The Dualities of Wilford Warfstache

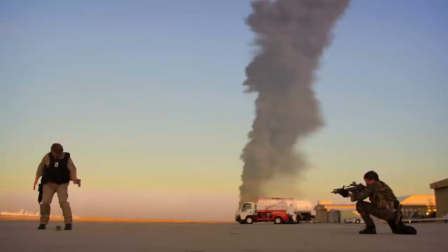12:14 Many of the characters are unhinged, and the climax of each season's end holds tension as we watch this teenager try to navigate and succeed in an unpredictable universe,
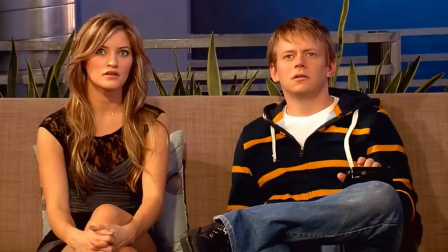12:23 a teen who only fits the straight man trope in comparison to the other characters.
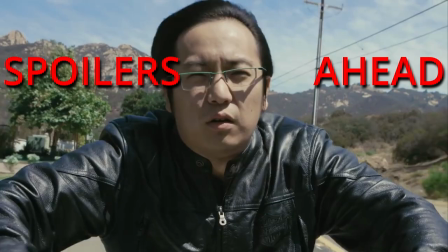12:28 It's fun and exciting, and in season 3, we got a very, very unexpected turn when tragedy strikes one of the characters.
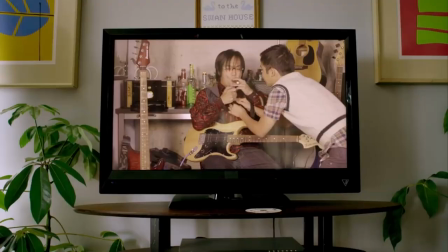12:36 Teddy here, played by Jimmy Wong, has an objectively terrible relationship with his father,
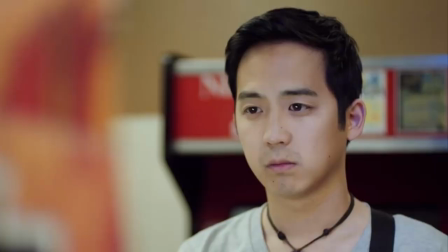12:41 who ignores and abuses him to a degree that is absurd in and of itself.
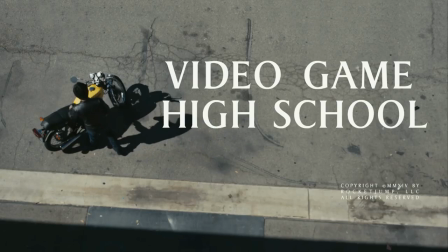12:46 Teddy still acts like his father is the best father he could ever have, and the subject is often played up for laughs.
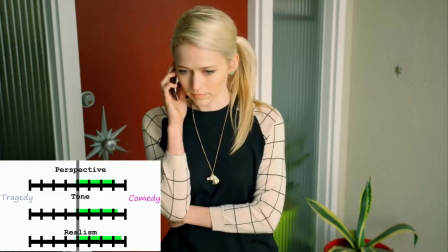12:51 But then, Teddy's father dies in an accident, and the show pulls no punches when exploring this.
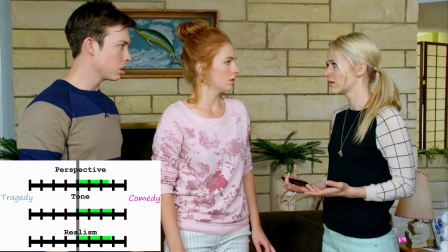12:58 As soon as Teddy's friends learn what happened, every gauge starts to shift from one side to the other.
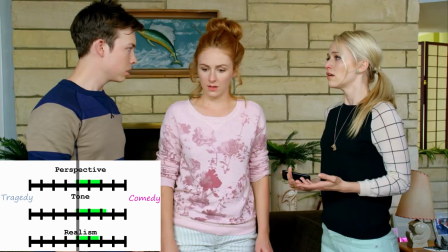13:03 There's changes in framing, and shots have longer pauses. Even before the perspective focuses on Teddy, we're shown how the weight of this is impacting the people around him.
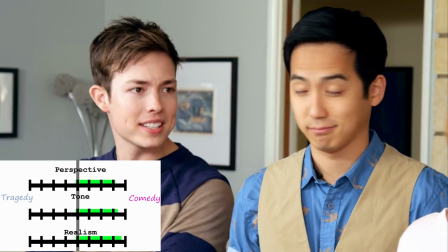13:12 All the weird shenanigans and absurdisms of the world are gradually dropped.
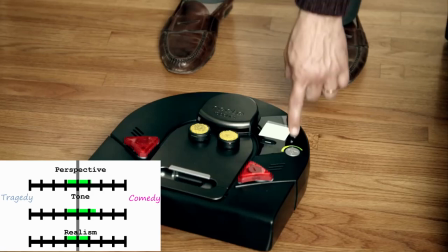13:16 In a poetic way, there's even an in-story laugh track that's literally switched off as Teddy's friends prepare to tell him the news.
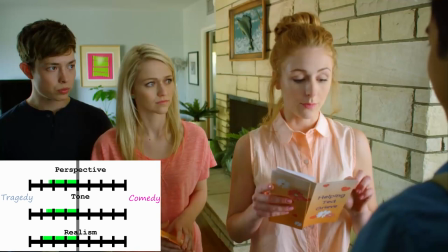13:23 When we do focus on Teddy, the colors desaturate as we focus on his emotional state, as he struggles to adjust and accept what's happened.
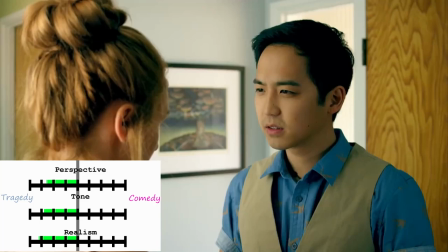13:31 It's important that we let you know it's okay for you to cry in front of us.
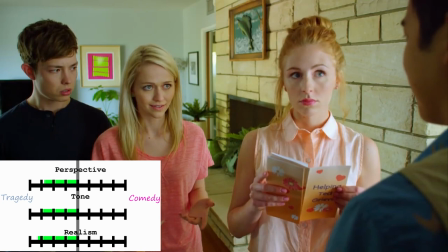13:38 Why would I do that? That's lame. Because, Ted, your dad just died.
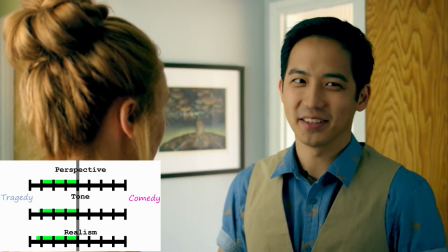13:44 Yeah, doing what he loved riding a motorcycle without a helmet.
These jokes aren't made to get a laugh out of us anymore.
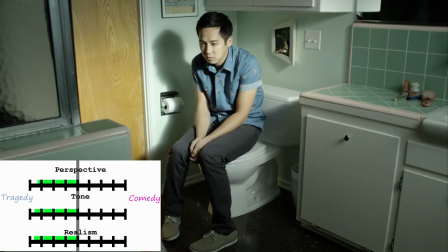13:50 They're made to show the disconnect Teddy has, show that he's trying to mask his feelings, even now.
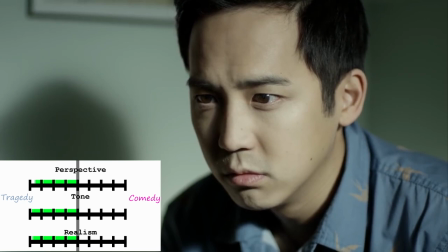13:56 Even the way this tragedy comes up so suddenly in the middle of an episode makes it even more realistic to how a sudden loss feels.
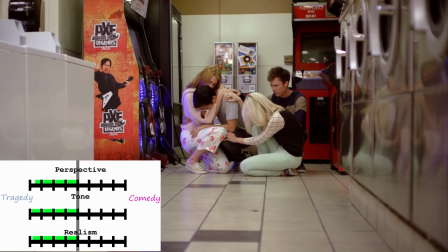14:03 I think this is so well done, with every aspect of this medium of storytelling working together to give us a real,
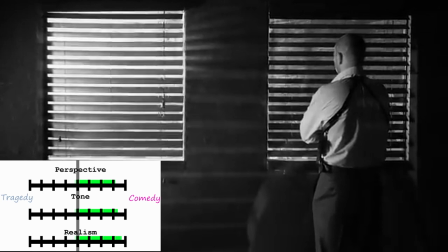14:10 serious moment amidst the wacky chaos of the show. Well, Malawa does a similar type of shift, but with one key difference.
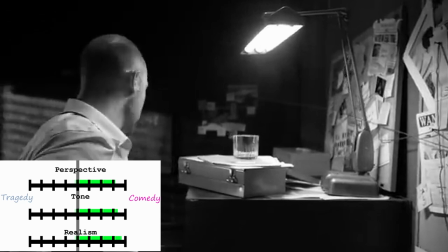14:17 It starts out like a noir parody, following Abe, the detective, as he narrates his journey to hunt down the man that shot him in Who Killed Markiplier.
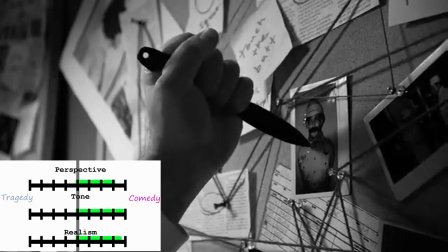14:25 A lot of people died because of this man. William J, dammit.
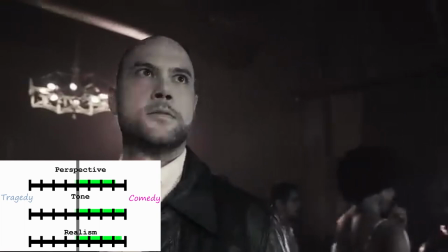14:30 This short video is clearly meant to be goofy, at least at first.
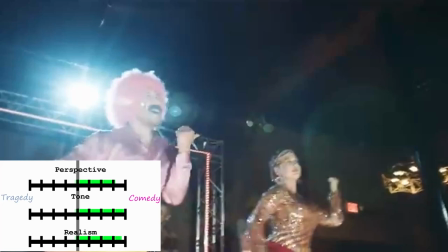14:34 But then the noir tome gets interrupted, and colors literally returning to the world the moment we see Warp Stache.
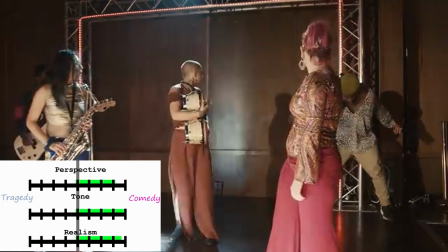14:40 And when the detective finally confronts him, we arrive at the story's first turn in direction.
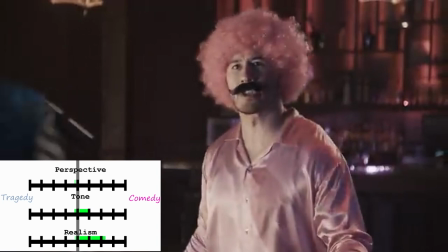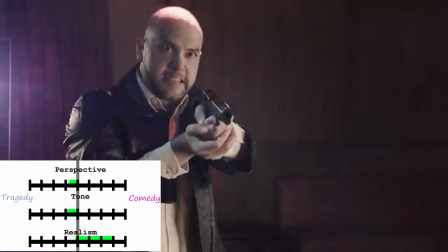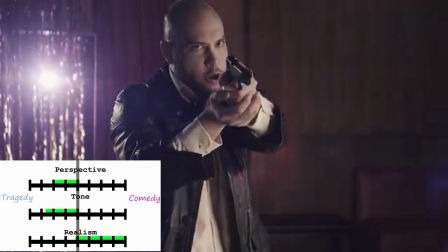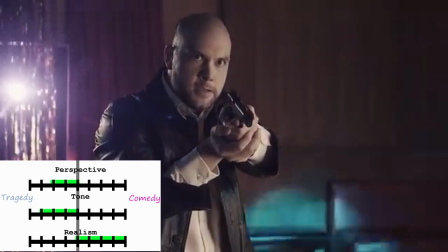15:00 This shift is not gradual, and not only does the absurdism remain,
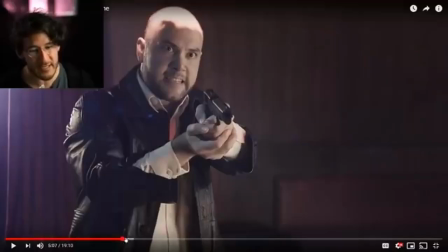15:05 it gets worse. yet neither the jarring switch or the absurdism takes away from the seriousness in tone.
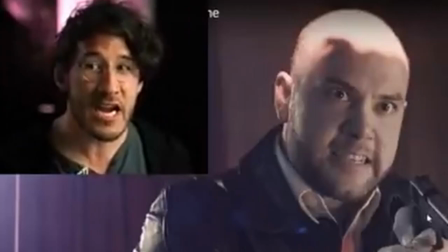15:11 It's actually a part of why it is serious.
How do you not know who I am?
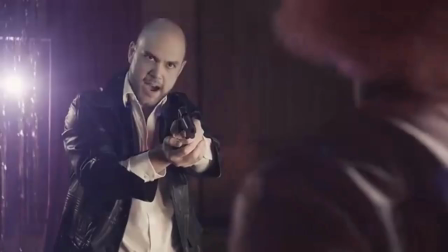15:16 In what universe where I've been chasing you all this time, how do you not know?
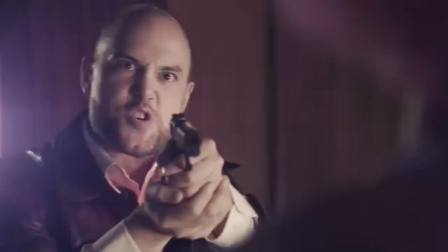15:23 These kind of shifts would normally leave us lost and uncertain, muddying the tone, and the storytelling would just fall apart, leaving us with no reason to care about what's happening.
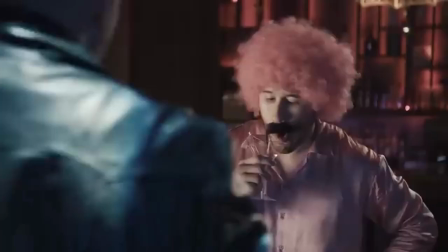15:31 But while we are confused, it's Worfstache himself that saves this, and he's why these things actually serve the story.
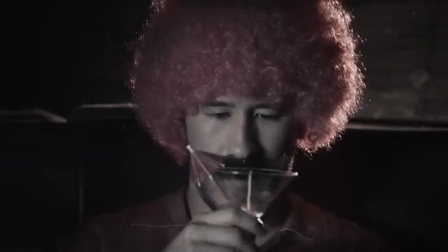15:38 While nothing in the past few seconds has made any sense, we still feel that there has to be a reason, especially since it all seems to surround one guy.
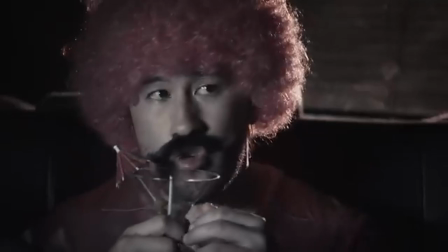15:46 We don't know what's going on, but we do know that something is going on, that the breaks of reality's rules are tied together somehow. And you're not just confused by this scene. It's a very specific type of, huh? Personally, I've felt this way off and on ever since I was a kid.
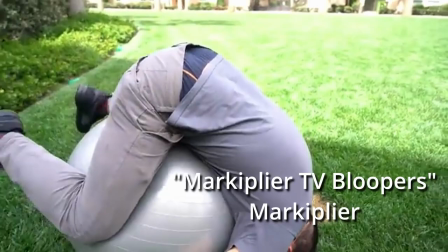16:01 In fact, I'd say I experienced this specific type of confusion in part because I am on the spectrum.
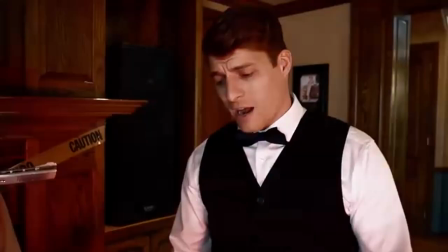16:08 This is pure conjecture, I have no idea how right I am, but I have noticed that a great deal of the Markiplier fandom,
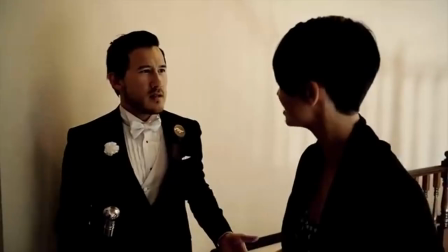16:14 at least the ones active in online fandom spaces, will often be autistic, ADHD, or even a wombo combo.